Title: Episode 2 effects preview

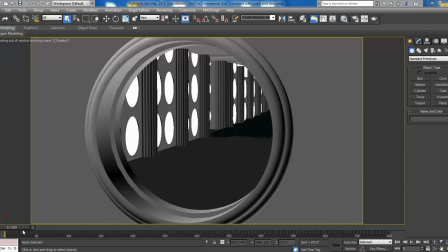[0:04]
Well, hello guys, this is Jay Tyson again with Doctor Who Puppets. We've got a shot here that I wanted to show you that I'm working on. This is in 3D Studio Max. And we've got the water is coming down the corridor of the TARDIS, and it's filling up the corridor section.
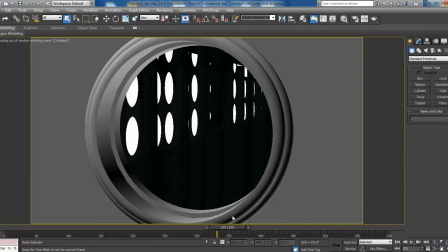[0:20]
And the Doctor and Betsy are trapped on the other side of the door watching the corridor fill, and they just barely make it. And this is just an effect shot that we're working on. And it actually renders out pretty good.
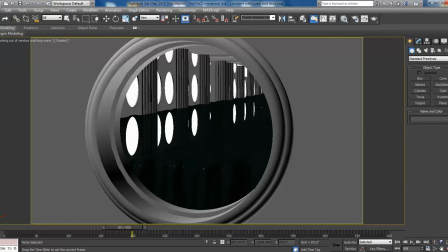[0:34]
It's something that anytime we do the water shots, it takes quite a long time to do some of those scenes, and
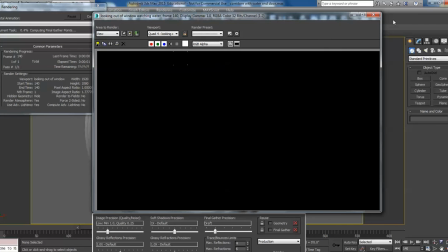[0:43]
it's a lot of fun to kind of show you guys sort of the build process on how we start doing these things. So we've got essentially a doorway that's similar to the doorway to the control room that we have built, and what we've done is we've redesigned it so that it looks more like a doorway
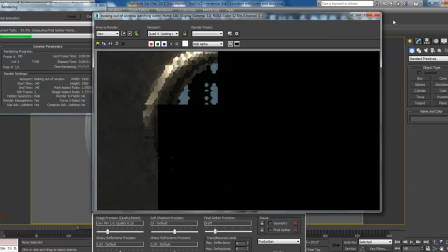[1:02]
in another part of the TARDIS with still a roundel for the window, but this one's got glass in it so that you can see what's going on.
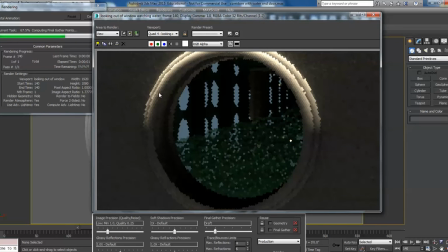[1:10]
And we're using the same style water that we were using in the control room itself, so we've made it a little slightly transparent this time, just to kind of help with the lighting effect, because as the water comes down the hallway this way, it actually darkens the hallway.
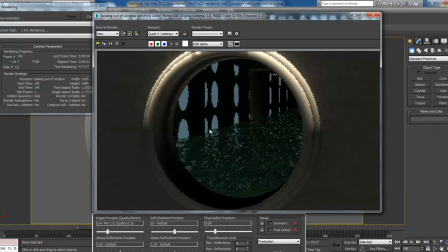[1:26]
You would think it would brighten it, but it actually darkens it. It's kind of absorbed some of the light. Which is kind of creepy, and I like the effect, so I kept it in. So as we're rendering here, you can see the buckets start to clean everything up and reveal it, and it'll take just a few moments to render it out. And I won't render the whole thing, I'll just show you a little piece of it.
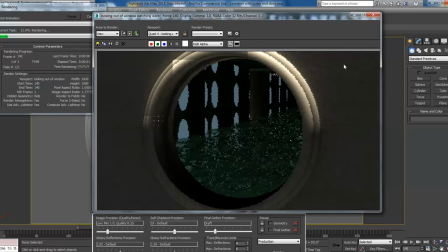[1:44]
But the really cool thing is that so you can see both the Doctor, and Betsy sort of standing here looking, and as the water fills up through the window, they're going to see these strange looking fish going by. And the Doctor is commenting on how those shouldn't be there, and Betsy's like, exactly, that's what we've been looking at.
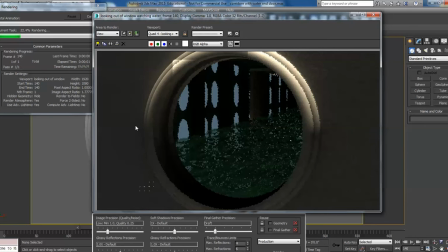[2:03]
And that's when she sort of tells him what's been going on in 1955 for her. So in the first episode, we had a lot of gags for time travel.
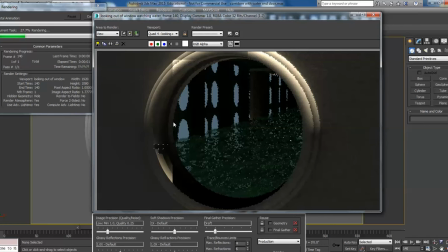[2:16]
I don't know how many of you caught the Back to the Future references, or the references to Bugs Bunny and taking left at Albuquerque and those kind of things. But we had a lot of fun doing those, and we just wanted to kind of carry on the fun of the episode, but at the same time being able to kind of up the scale as far as the visuals.
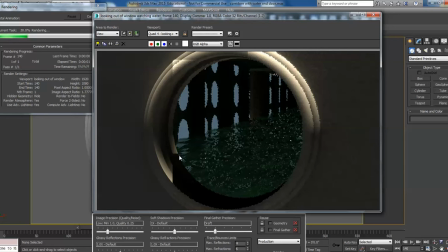[2:36]
The first episode sets everything up, so there's a little bit of, there's a lot of conversational dialogue to set everything up. And as you can see in this one, when you start to get it finished, the water starts to look quite nice, and we see we've got the bluer roundels,
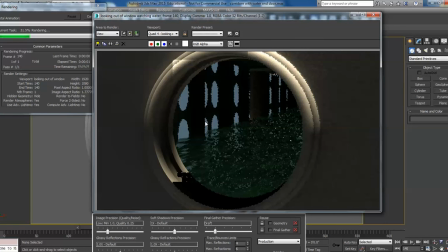[2:50]
the larger roundels, like that are in the Fourth Doctor's era at this time. And there's a lot of different roundels in this particular story, because as you travel through the TARDIS, you're traveling through different sections of the TARDIS, so you're going to get to see different things.
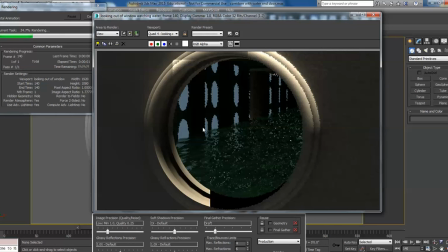[3:08]
So I'm really happy with the way this particular shot has come out, and the shot leading just up to it, I'm going to go ahead and stop the render because I don't want to give too much away, but that you can kind of see how the water is starting to, you've got all these wonderful reflections in here, and then of course up here is where it's still got to finish processing.
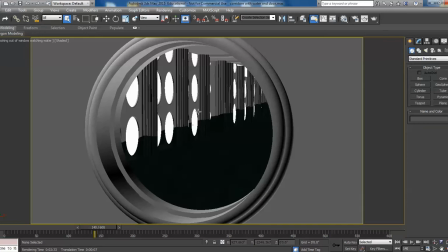[3:27]
But the shot leading up to this, so if I hide the water,
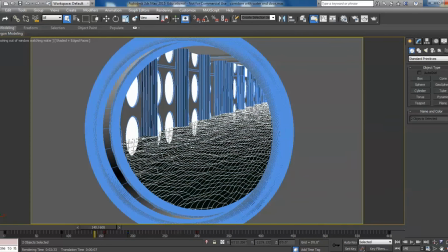[3:36]
there we go. We'll go to, let's see, rundown.
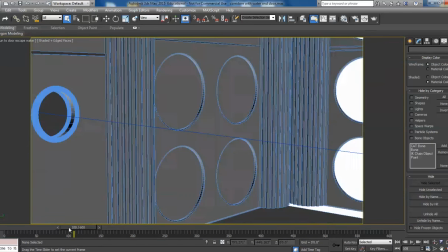[3:45]
Okay, so the shot that kind of leads up to this is this one, where they're in a corridor setting,
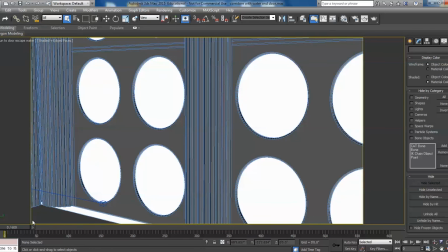[3:52]
and got kind of an odd thing here I need to fix. But they're in the corridor. They've stopped and they've had a conversation. Then they hear the water rushing, and then they run.
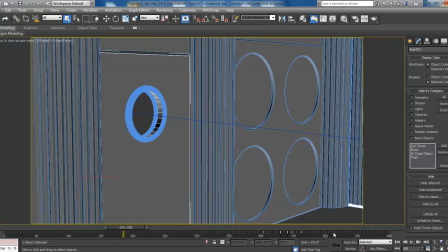[4:03]
And then the door. I have to click on the door and move it back into place. It was actually at frame 200.